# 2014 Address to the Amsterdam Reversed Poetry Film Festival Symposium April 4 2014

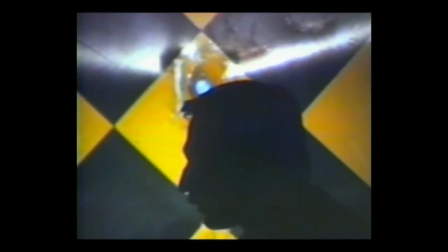[9:08] Stop! In part, Madame Regret informed Sympathies of War, lived, sword, appeal, pending testimony, Major Edward, her brother, second masonry, salvage.
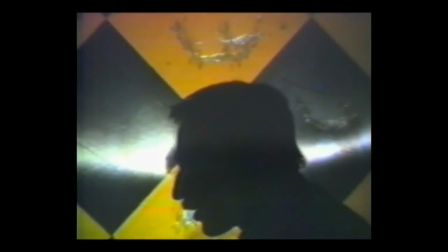[9:29] Stop! We take turns. The burning, escape, passion.
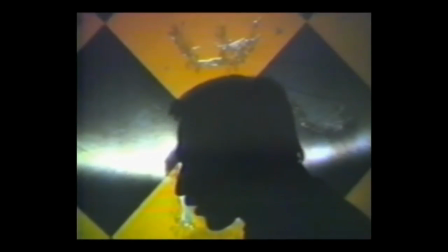[9:38] Stop! The cross, miles up, trained.
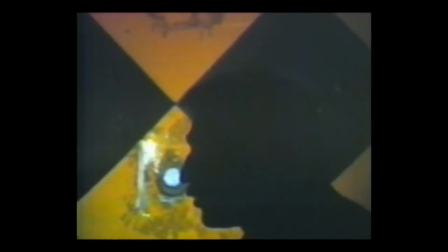[9:46] Stop! A child locked in a room. Can we stop for just 1 minute?
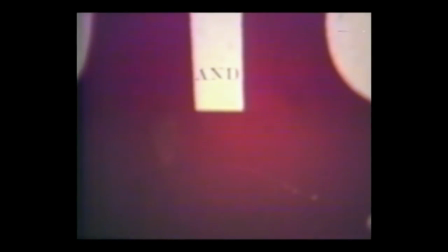Alternating the two images, the reading and the stops, was a direct reference to and a simulation of editing video, creating that visual rhythm that would become the structural basis for this new form of poetry. A couple of days after, I was inspired to write a postscript to Sympathies of War.
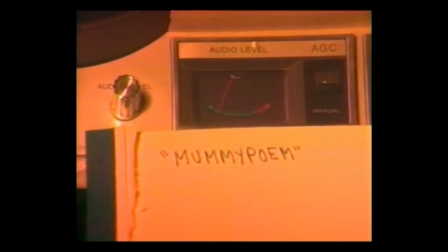[10:25]
Using a simple notepad placed just under the audio level meter of a videotape playback machine, I exploited the real-time performance of writing directly to the screen. Like the stops and Sympathies of War, I kept the familiar structure of alternating image and sound
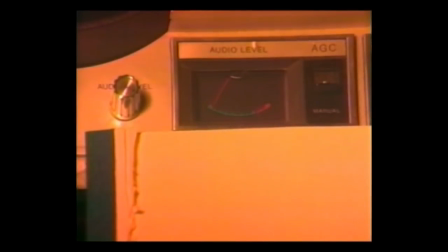[10:45]
by tearing off pages from the notebook to allow the mummified version of the original soundtrack to present itself.
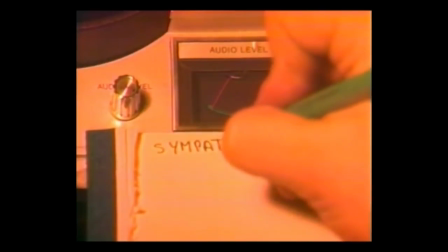[10:54]
It was my first real experiment with visual text and the poetry produced by engaging the viewer with the process of writing.
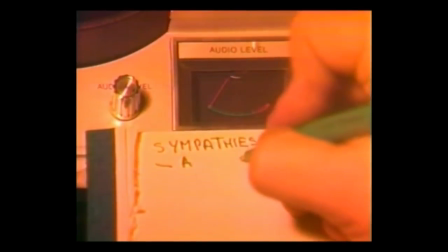[11:04]
Visual text, the words on the screen, would not only have a semantic value, but their very appearance, their erasure,
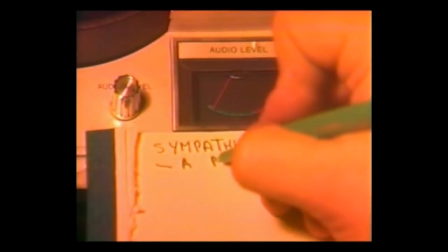[11:12]
their duration, and allocation of space within the frame would provide a rhythmic function to the unraveling of the poem.
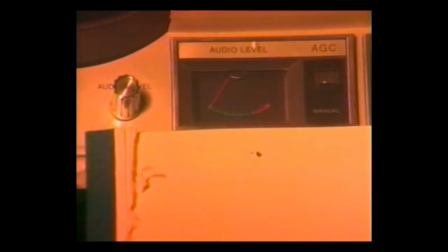[11:26] In part, Madame Regret informs sympathies of war, the cross.
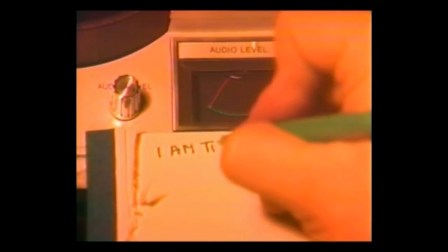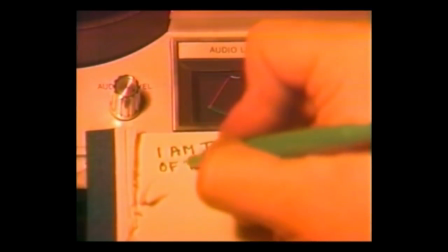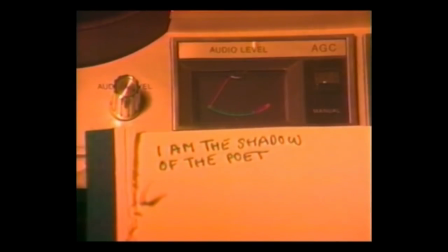I discovered that the presentation of visual text could be so powerful an element that it must be balanced by the image in such a way that one does not dominate the other. Video poetry is a hybrid form. It borrows its elements from every art form that is available. It is not simply the illustration of a previously written poem. It could be, but only if the visual and sound treatment turns it inside out so that the original words, the text of the video poem, are seen or heard in an entirely new context, in an entirely new structure. So how does one begin to gather these elements? After Postscript, I became interested in the role of chance. For example, in the video poem Yellow Light Blues, I used the I Ching. I threw three coins. The hexagram I found was number 30.